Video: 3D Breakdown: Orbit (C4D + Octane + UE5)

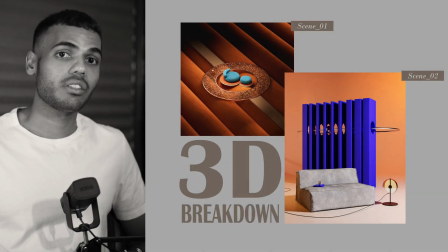Hey everyone today I'll be breaking down these two scenes from my latest Instagram post.
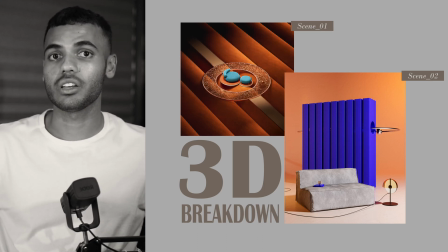The first scene was from my C4D to UE5 workflow tutorial and the second scene was rendered out in Octane so I'll go over both the lighting setup,
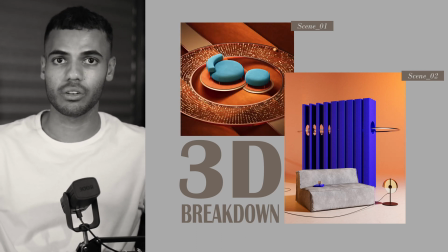the materials, how I did set up the animation so like the fields, effectors and the cloners and any other smaller things along the way. So let's just jump straight in.
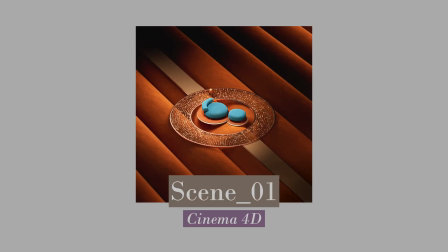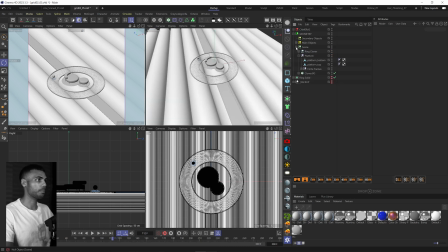Okay, so now we're in scene one C4D. So the background is just an extrusion that's been cloned a bunch. The platform and these frame, like these framed rings and things like that were just modeled using the primitives. And then, you know, you just scale them down and bevel them.
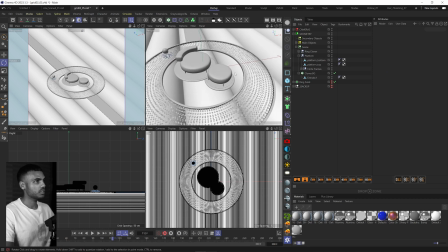The chair model is an imported asset that's, you know, nicely unwrapped and stuff like that.
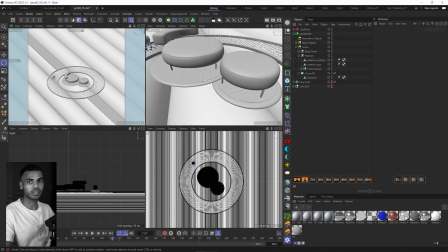The rug is just a squished down cylinder that has a displacer on it and then in the displacement it's got a noise that I've scaled in one direction. I would show you but I baked it down unfortunately but you just have a displacer on a squished
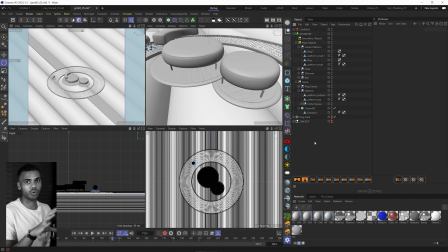down cylinder that's beveled and then you scale the noise in one of the directions and it kind of creates these wrinkles. So really cool tip in terms of creating rug wrinkles and things like that if you don't want to go into like Marvelous or any kind of cloth sim.
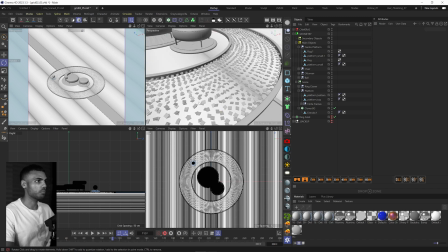The next thing are these kind of shimmering metal cubes or squares that you saw in the final render. So this is also a really simple setup. If I just go to that ring cloner, it's just this cube that has really small dimensions and
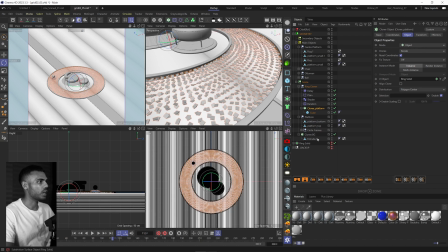in the cloner I have mode object and what the object is is
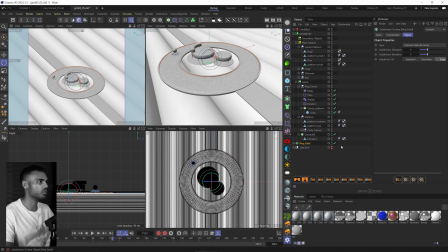this solid ring that i originally modeled and what i did was i cloned the cubes along the polygon center of this solid so
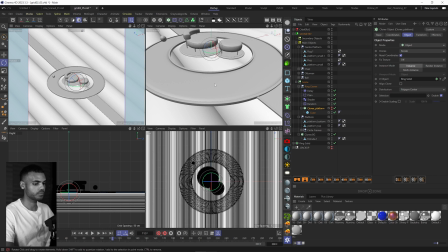if i just hide this what you need to do is just make sure that your solids do have really nice quads so that if you are distributing along the polygon center it's like evenly distributed and a really good way to do that
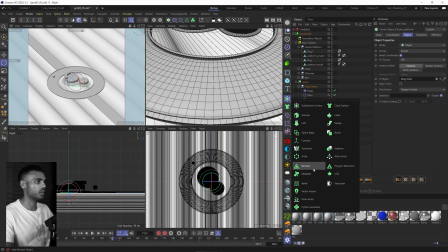is honestly just utilizing the remesher here so i'll just model it out bevel it and then chuck it into a remesher bake that down and then chuck that into my cloner and distribute my objects that way so definitely take advantage of the remesher
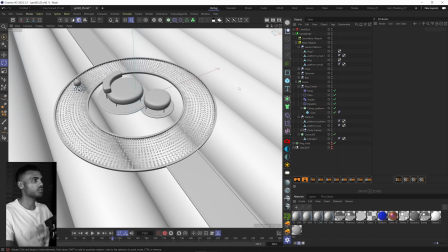as for the animation and the effectors the first effector i added was this random effector so if i go into
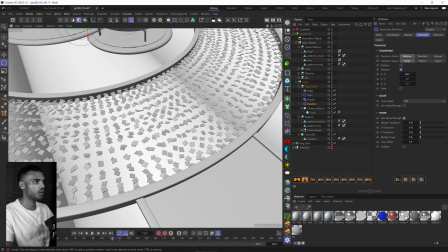it all i've done is randomize the rotation which kind of just gives it this nice randomization
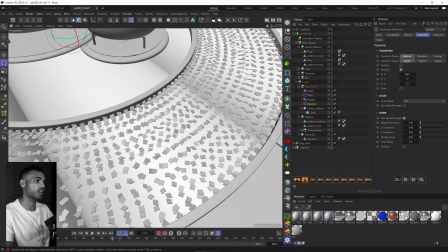throughout the sphere throughout the ring so that there's so it breaks up the repetition the next one was a shader effector so what this was is i added a shader effector with a animated noise and this
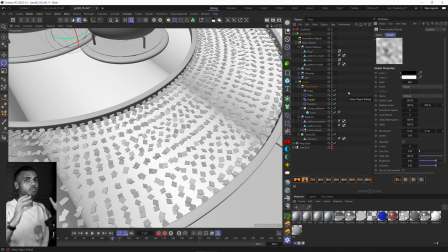kind of gives it that sort of floating in space zero gravity feel where when the when the orbiting sphere is
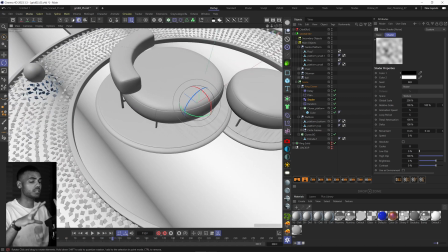not near it it's just kind of rotating in space and giving these cool metallic reflections so what you can do is add a shader and within the shader i've given it a loop period of five seconds so my whole thing is 30 seconds so it'll loop once or twice depending on how you look at it and then I just
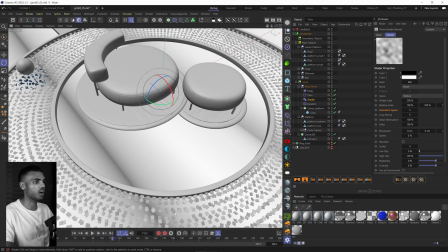adjusted the animation speed until I was happy with it so I would play oh it actually plays right now so you'll see